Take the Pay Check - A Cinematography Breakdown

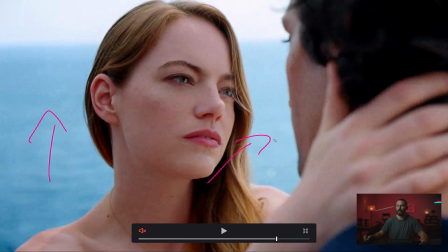(8:18)
It becomes very noticeable, the diffusion, so you wanna try and avoid that. But if you're shooting into this background of all blue, you're safe. But then to get level back in here, to get some shape on her, right? Feel how there is that little bit of key here and it sort of falls off to shadow here.
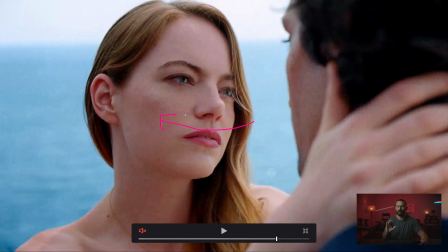(8:34)
So we still want that to get some depth on her face. So you see this little tiny thing here. If you have a 12 by over the top and the sun is over here, right? So the light is going in this way, hitting her. Well, just outside of that 12 by, the sun is also gonna be hitting this.
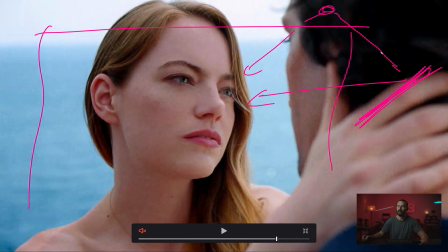(8:51)
And then if you angle it right, you can get it in there. So you're getting way more level out of the bounce. If you just put it outside the overhead and push it back in, and that is what these little lines are here. So if you're going for close-ups, do them in the worst time of the day, you can overhead, bounce, and then you can add neg this side if you want to make this darker.
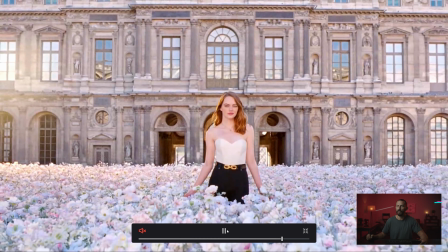(9:11)
And that is how you get beautiful looking images. Ta-da! And walking.
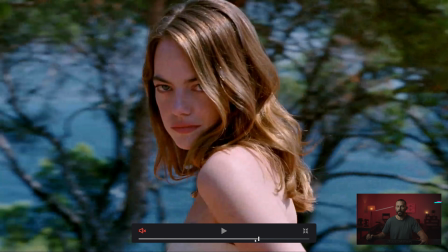(9:19)
Yes, we have looked at quite a few commercials of people just sitting down walking.
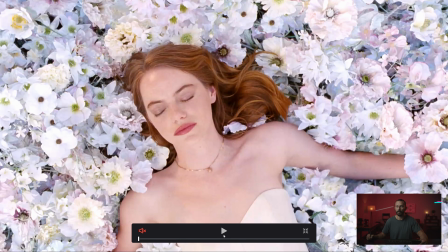(9:24)
This is also something like, okay,
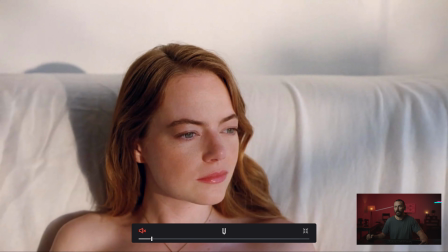(9:25)
you've got a girlfriend or you've got a boyfriend and you're in an Airbnb, you want to shoot a commercial.
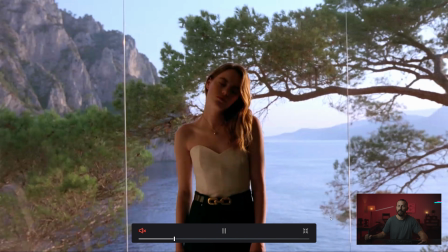(9:35)
I got your idea for you right here. Spec ad. Ta-da, problem solved.
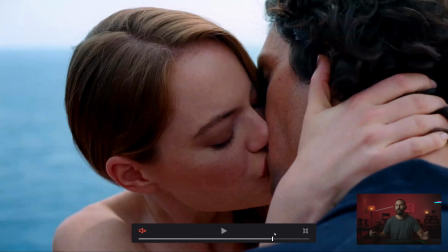(9:40)
Okay, that's gonna do it for this one. Hopefully it helped somehow. I don't know how, except maybe if you want to try and shoot a close-up of somebody at noon instead of at 4 o'clock in the afternoon, this is how you do it. Overhead, bounce from outside, neg down the side, you're laughing, and that is going to do it. Okay, many thanks for checking us out. We will see you in the next one. Goodbye.